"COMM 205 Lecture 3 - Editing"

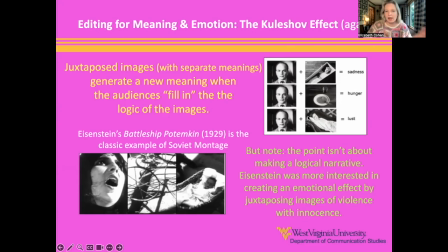501s
And then if there's like a little hottie afterwards, right? Then it's like, oh, he must be lusting after. So all of these examples, this is the Kuleshov effect, is it's an editing effect, you understand? Because you can take one scene that has nothing to do with another scene,
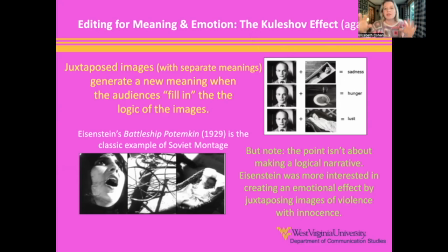518s
but if you just put them together so that people see them sequentially, then then our mind automatically makes associations. It creates meaning, okay? And as I mentioned, this film that came out in 1929 really showed the power of it.
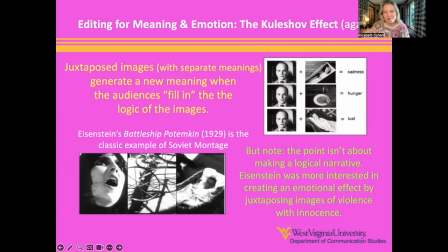536s
It was, like I said, and you can look it up on YouTube if you'd like to actually see it. If you do, look up, there's a scene called the Odessa Steps, and it's basically a scene where there's a massacre happening.
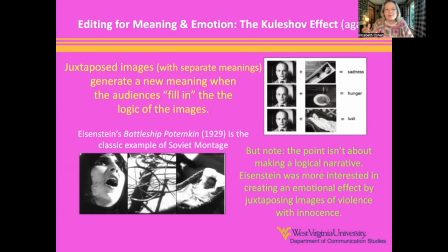550s
No massacre actually happens, but it doesn't matter, right? Because editing was there, and if you see a bunch of people coming down the steps with guns, and then the next thing you see is, somebody tumbling down, then what can you assume happened?
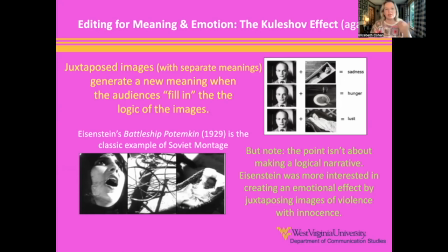564s
You can assume that somebody got shot, even if you didn't see it, right? So that's just like all of these examples of how editing actually allows us to um, create film things, if you will, that don't actually exist, right? Because the audience doesn't necessarily have to see everything in order to understand what happened, right?
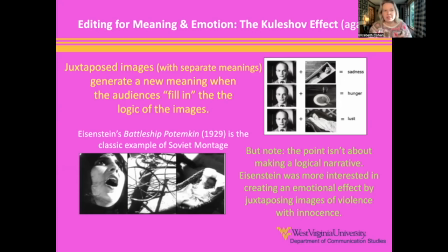583s
Our mind will fill in the gaps. So um, that is, a very basic example of how editing can create meaning.
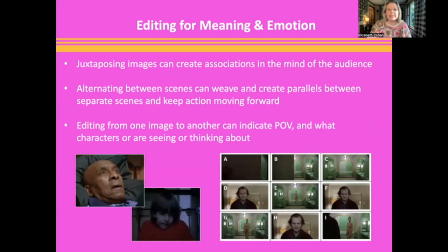591s
Um, And the idea is, right, there's got to be this juxtaposition. So just thinking about like some examples from The Shining, like, right, it's sort of, there was this one scene where um,
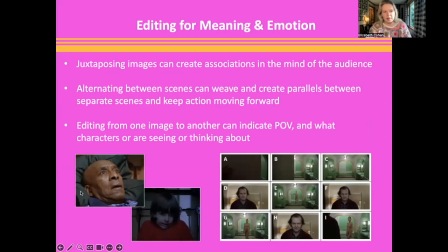607s
Halloran was back at his apartment and you hear the Shining music, right? And then the next scene cut to Danny and he's like foaming at the mouth and, sort of having, like a little bit of a breakdown. And you might not understand on a exactly what's going on, right?
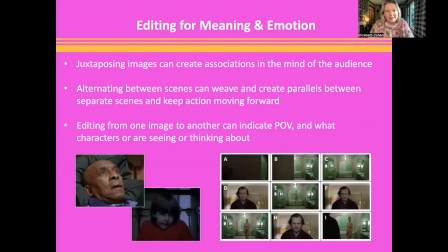626s
Because you're not being haunted and you don't have the shining. But all of a sudden, like this editing scene, like helps you make the association that Halloran and Danny are connected in that scene, right? Um, and then, sometimes, and this is classic with like everything, I was like, and this is how editing works.
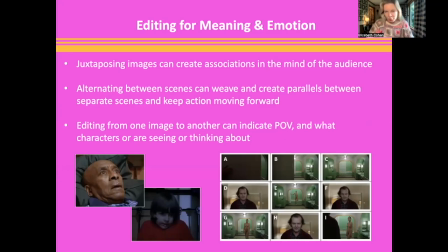644s
And then like I can probably always find an example of where Kubrick does the opposite just to kind of like screw with us, right? So here was an example of where Jack is in there and he sees the pretty naked lady, right? And what's kind of weird about this is like, part of what I had mentioned is like, it's supposed to like tell us like,
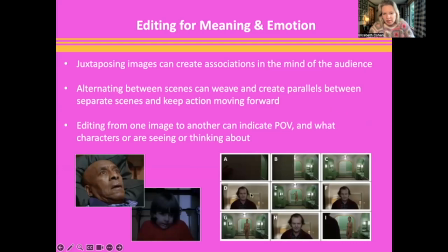664s
okay, Jack is walking in and he's very interested in this lady and you see him um eyeing her just like the dude with his soup and his sexy lady in the in the last scene, right? Um, and then all of a sudden, so the editing, we're facing him, we're facing him, we're facing him, we're thinking about what he wants.
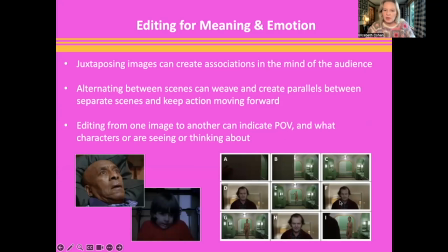683s
And then all of a sudden it switches. And instead of him facing us like he was right here, all of a sudden now he's past us, like his back is to us and we're not even there anymore, and it actually kind of switched the POV.
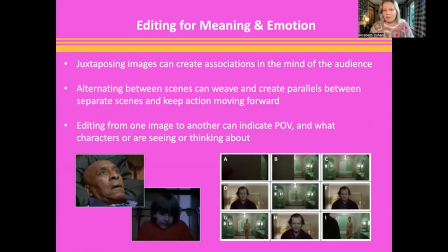701s
So in that way there was like it changed the continuity a little bit. It actually changed our perspective, and that all happened with just like the flick of an edit, if you will. um,
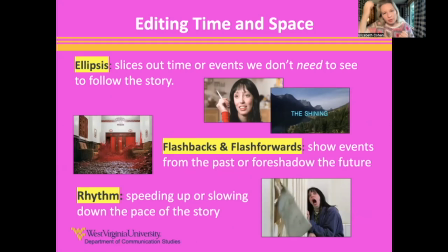716s
the other important thing, the other important function of editing, of course, is just helping us understand how time and space is moving. The best example of this is like, at the beginning, Wendy's sitting there smoking her cigarette, talking to the doctor, completely denying that her husband has abused her son.
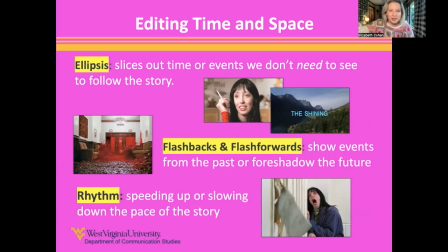736s
And then, bam, 6 months later or whatever it is, they're in the hotel. You know what I mean? It was like, oh, all of a sudden, 6 months passed without anything. And the audience is fine with it. They understand that people have probably, a lot happened.